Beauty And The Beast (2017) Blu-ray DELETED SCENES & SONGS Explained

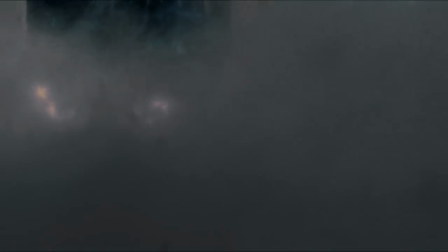4:10 Then straight after those words, the deleted scene shows the villagers breaking down the ice gates that lead up to the castle.
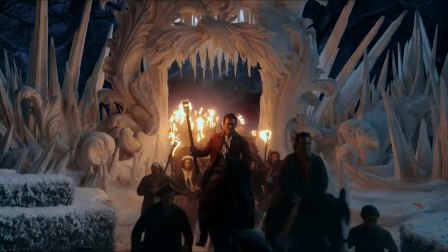4:17 This shot of the villagers storming through the broken gates is beautiful and kind of symbolic as it looks like they're walking through the jaws of a beast.
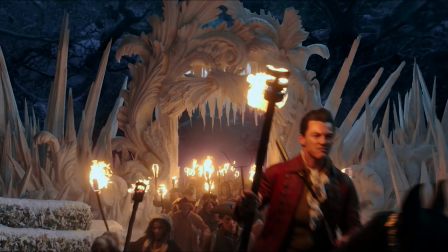4:25 I can see why Bill Condon was sad to cut the scene, though he did so as he was aware of the film's running time and also felt it downplayed the tension of the moment.
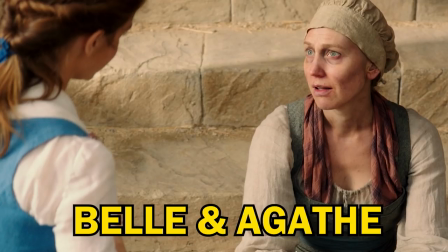4:33 A scene that was cut from the movie's opening section shows Belle giving the beggar woman Agatha some bread and jam, which she's very grateful for.
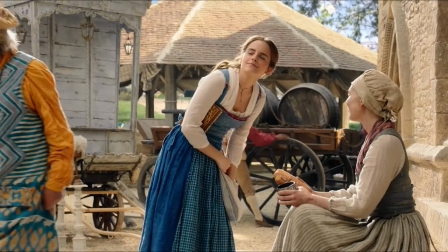4:41 It's just a small moment between these two characters who we don't see interact during the final film,
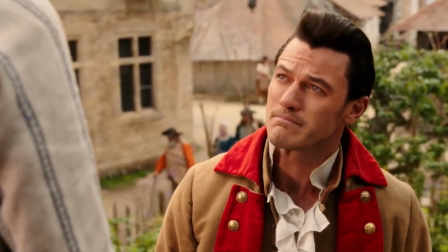4:46 and it highlights Belle's kind and compassionate nature and also emphasises how different she is from the other villagers who treat Agatha unkindly like an outsider.
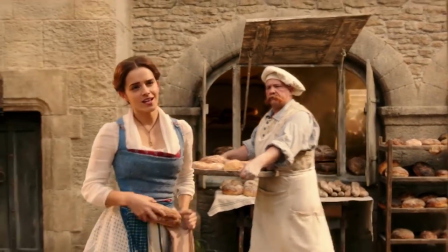4:55 And on top of that, this deleted scene may also go some way to answering the question of what happened to the baguette that Belle bought from the baker,
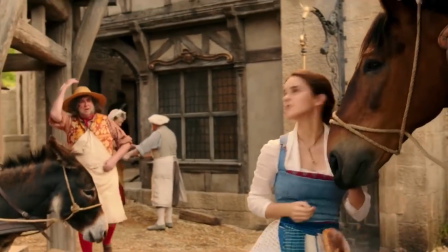5:02 which was in her dress pocket during the opening song one minute but mysteriously disappeared the next.
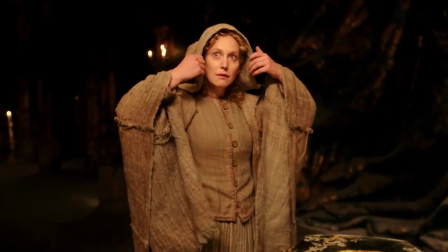5:08 It would have been nice to see a bit more of Agatha in the movie because her character is rather important.
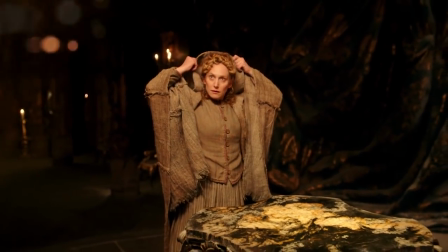5:13 After all, she is the Enchantress in disguise.
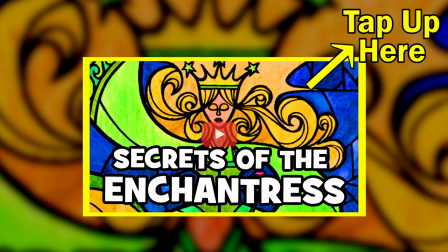5:15 And if you'd like to learn more about the secrets of the Enchantress in this movie, then check out my video on that very subject by tapping in the top right of the screen.
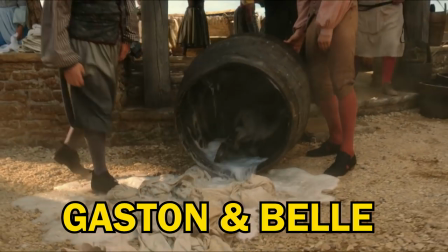5:23 After the townspeople throw Belle's soaking wet clothes all over the ground because they don't like her new laundry cleaning invention,
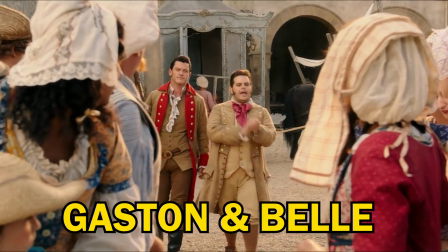5:30 there's a scene that was cut from the film which shows Gaston arriving, blasting his gun for the crowd to make way and telling them they're behaving badly and should go home.
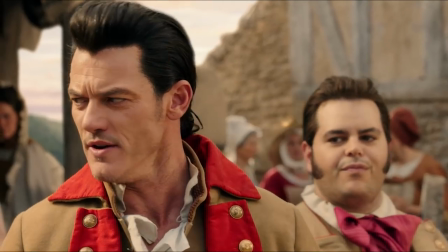5:38 While this may seem on the surface like a decent thing to do, as usual, Gaston has his own best interests at heart,
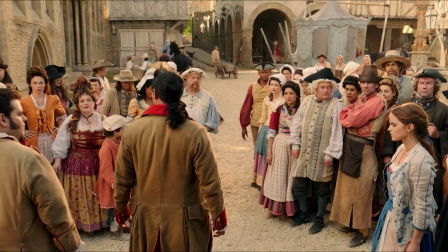5:44 and those interests involve convincing Belle to marry him so that he can have what he believes he deserves,
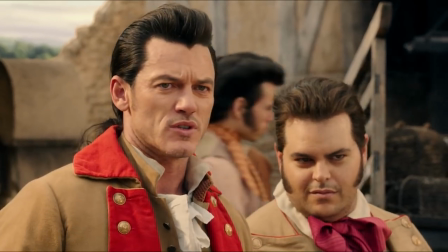5:49 the best wife in town. It's always fun watching Luke Evans play the incredibly arrogant but ultimately clueless Gaston,
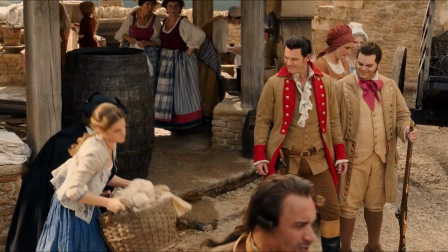5:56 and I love the line he says to LeFou after he tells the crowd to leave.
I'm not sure what's going on here, but I'm pretty sure I just fixed it.
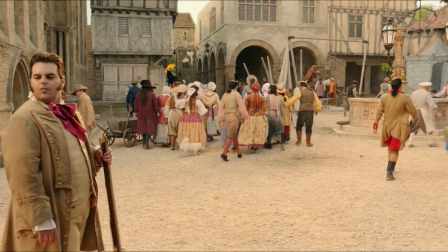6:04 However, I can see why this scene was cut as it doesn't add anything particularly new or revelatory to what
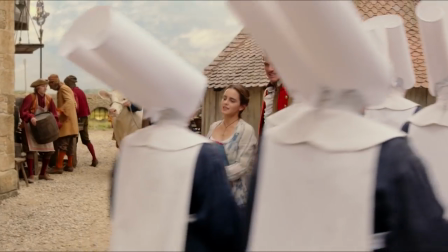6:09 we learn at the start of the movie about the characters of Belle and Gaston and their attitude and feelings towards one another.
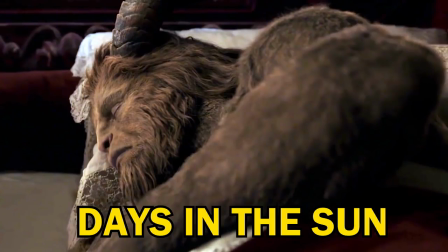6:15 The musical Number Days in the Sun was a new song introduced in the live-action movie.
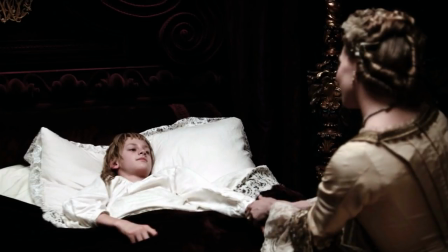6:20 However, there is an alternate version of the song which begins with the Beast dreaming of his mother singing to him when he was lying in bed as a young boy.
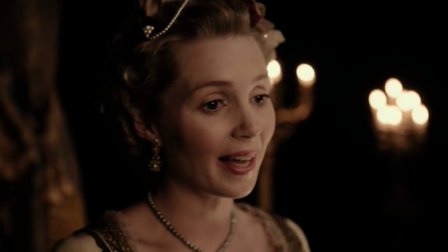6:27 In this alternate version, the prince's mother sings the first part of the song, saying she'll never leave him until her own life is done.
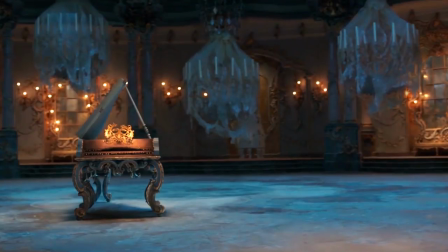6:34 Now, the middle of this deleted version is the same as in the final film, but at the end of the cut version,
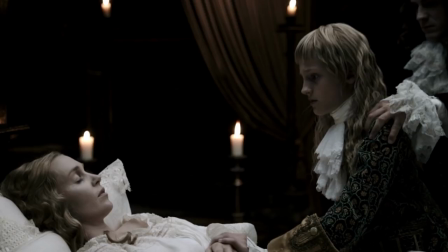6:39 the prince's mother has died in her bed and her young son watches over her until he's pulled away by his father.
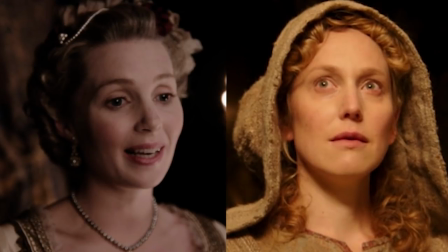6:45 This original version had to be partly reshot after it was discovered that test Most audiences were mixing up actress Harriet Jones,
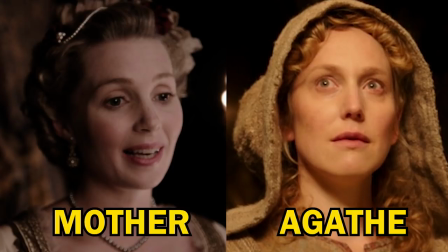6:52 who plays the prince's mother, with Hattie Morihan, who plays Agatha, aka the Enchantress.
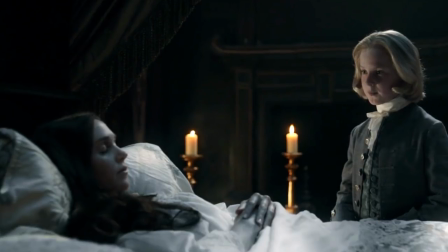6:58 Because of this confusion, the scene was changed with Harriet Jones' role cut back to a non-singing part where she just lay dead in the bed while the prince looked on, and in the re-filmed scene she also had dark rather than blonde hair to further differentiate her from the character of the
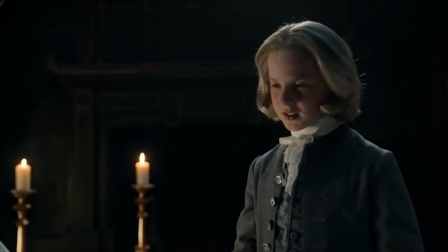7:12 Enchantress. Also the prince's part was recast with a young actor who could sing as he now had to sing the first few lines of the song as it appears in the final film.
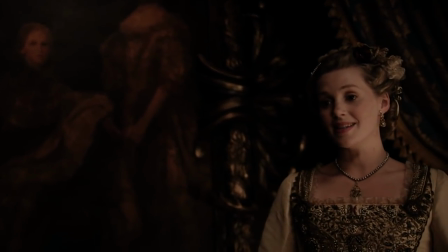7:21 It's a real shame the original version wasn't used as actress Harriet Jones has such a lovely singing voice,
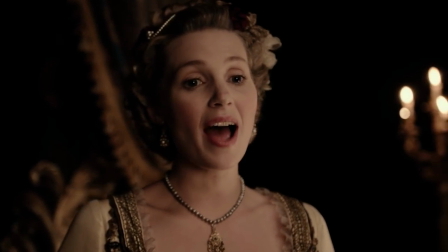7:26 and that version packs an even stronger emotional punch because the young prince's mother sings to him that she'll never leave him,
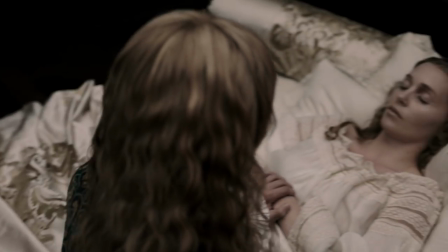7:32 but by the end of the song she's dead and he's asking why she left him.
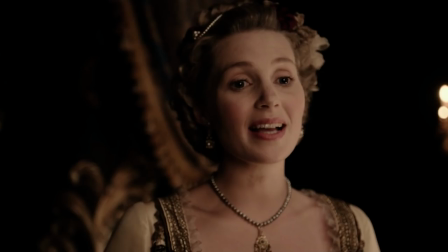7:36 Plus the alternate version gives at least one real moment on screen for the prince's mother, whereas her time on screen in the final film was reduced to almost nothing.
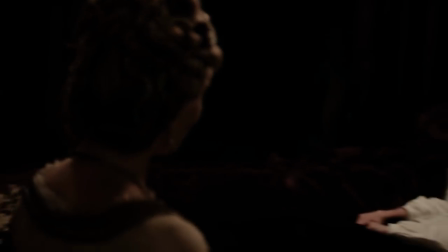7:45 I feel like instead of altering this scene, they could have simply refilmed it as it was,
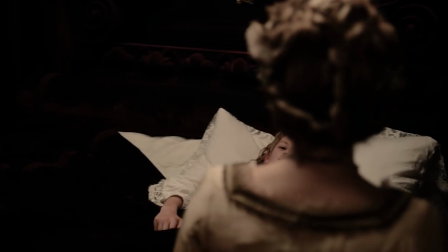7:50 but changing the colour of the mother's hair to make the difference from the Enchantress even clearer.
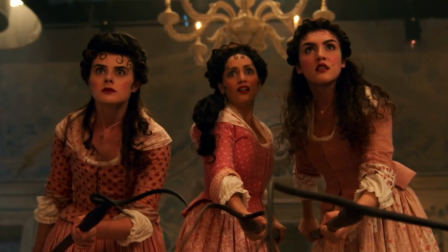7:55 So what do you think about the deleted scenes and were there any you think should have been in the movie?
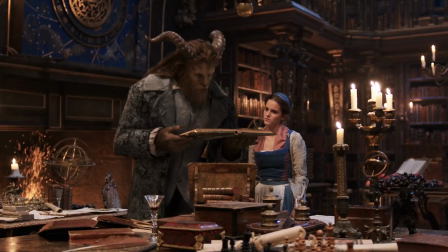8:00 And which animated Disney film are you most looking forward to seeing made into a live-action movie next?
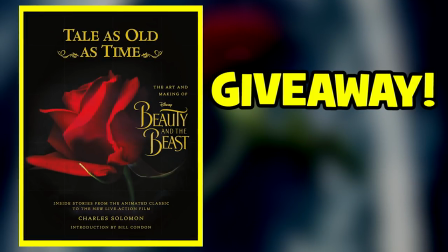8:06 To enter the giveaway for this gorgeous hardback book, Tale as Old as Time, The Art and Making of Beauty and the Beast, make sure you're a subscriber and leave a comment about the movie,
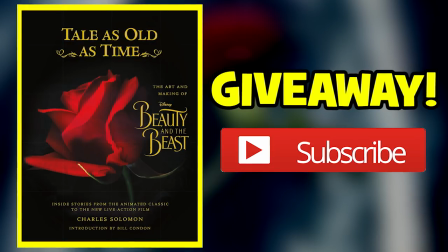8:15 and also answer the following question, what two things does Belle give Agatha in the deleted scene?